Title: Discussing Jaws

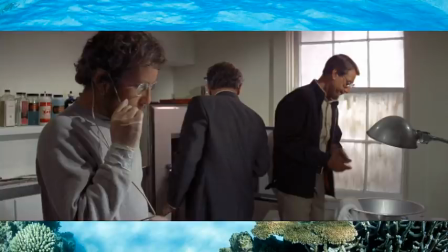(8:00)
It takes only the most preliminary examination to conclude the obvious, that this kind of damage is not going to be the result of a propeller, and throughout Hooper's questions, it keeps reminding Brody how he has failed at his job.
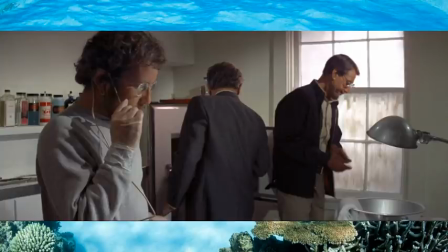(8:13)
He neither contacted the Coast Guard about a potentially dangerous predator, nor did he even make any effort to check the waters around the island himself. This importantly leads into an upcoming scene.
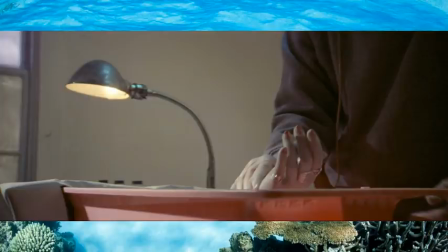(8:26)
The medical examination scene, incidentally, contains this awkward edit, surprising given that this film actually won an Oscar for editing. After chastising Brody who was about to light up a cigarette,
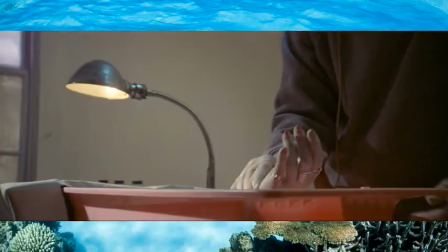(8:39)
Hooper pulls the cadaver's severed arm up out of the tray for the audience to see, while saying, so this is what happens. And then in the next scene immediately says, it indicates the non-frenzied feeding of, and so on with this line. There is no obvious indication of what it in his statement is referring to.
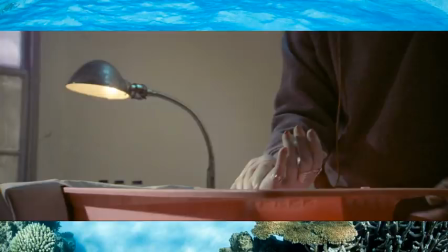(8:59)
So this line implies that Hooper said something about the attack in a scene that was removed. The film is rated PG. I know that's surprising, but according to legend, the producers argued that the MPAA only rated on sex, language, and violence.
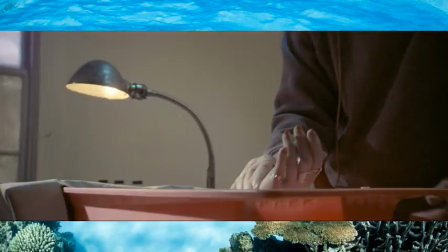(9:15)
And since there's no sex or visible nudity, the language is not excessive, and the only aggressive action is either committed by or committed against an animal, it's technically not violence.
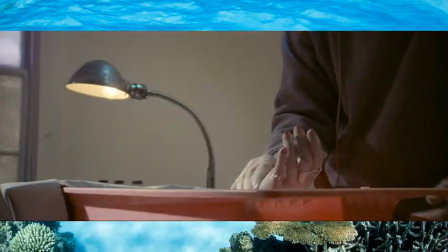(9:27)
But still, the idea that we might have had some even more grisly stuff in the scene that hastened a quick edit would certainly not be surprising. However, it is just an awkward insert shot. Spielberg wanted the audience to see even more of what the shark had done to that poor girl.
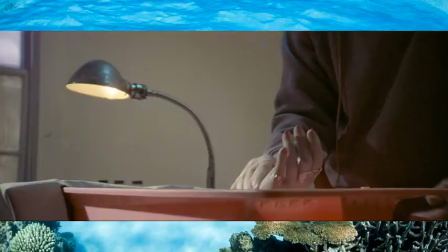(9:45)
After all, everything aside of blood has so far merely been implied. And since there's no dialogue, they just had to edit in a line from Hooper's from somewhere else, so that wasn't just stop so we can look at a grisly half-eaten arm.
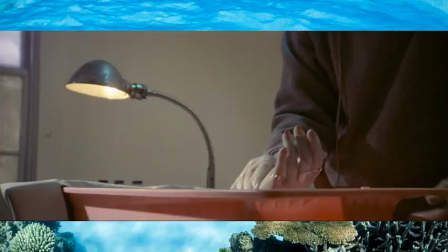(10:00)
If you actually remove this scene from the film, Hooper's dialogue then makes complete sense. He describes the extent of the injuries, rebukes Brody, and then says it indicates the non-frenzied feeding, the it now clearly meaning the injuries that he had just made note of.
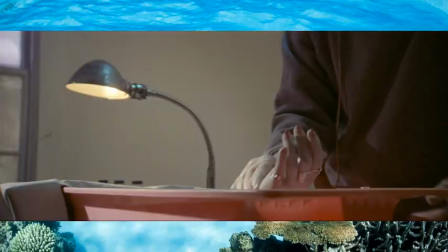(10:18)
I'd play the edited version for you, but YouTube won't let me, so you'll just have to check it out for yourself or take my word for it.
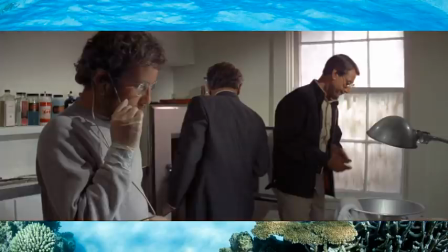(10:24)
Hooper's dictating is also important for our purposes. First, he repeatedly uses the term squalus to refer to a shark, and while that is the Latin word for a shark, that's not the term that scientists would use. In fact, it can be confused with a specific genus called Squalus.
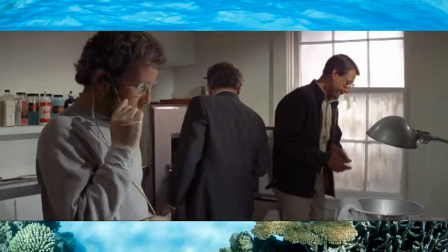(10:41)
Second, he suggests that this could possibly be the work of Longimanus or Isurus glaucus, the former being a reference to the oceanic white tip and the latter to the short fin mako.
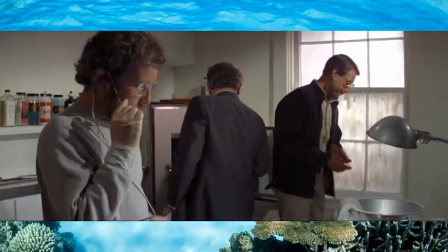(10:54)
Except both of those have a problem. The mako, first off, is being identified with a long outdated taxonomical name for it. And second, this mako lives in the Pacific Ocean. so it would be a dubious suspect for a New England attack.
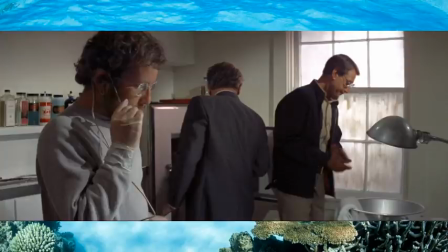(11:10)
The white tip is believed to be one of the worst sharks to deal with because they live out in the open ocean and so are likely the ones to attack if a ship or a plane were to go down. But they prefer the deep ocean areas, even though they live near the surface and so would be highly unlikely to come to shore.
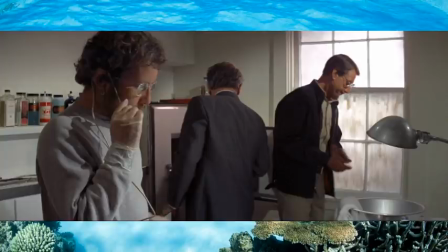(11:30)
Yes, it has happened in extremely rare situations, but even then the water wasn't anywhere near as cold as it is in New England. Spielberg wants to establish that Hooper is a scientist and his words should be treated as fact, even though what he says is something no expert would actually say.
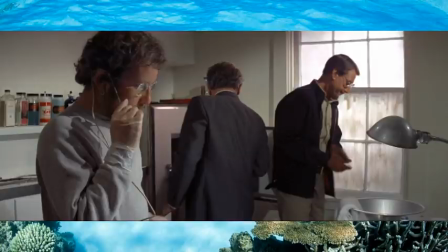(11:47)
I don't bring this up to nitpick the film, rather I'm bringing it up because it's going to be important to future discussions about Spielberg's films.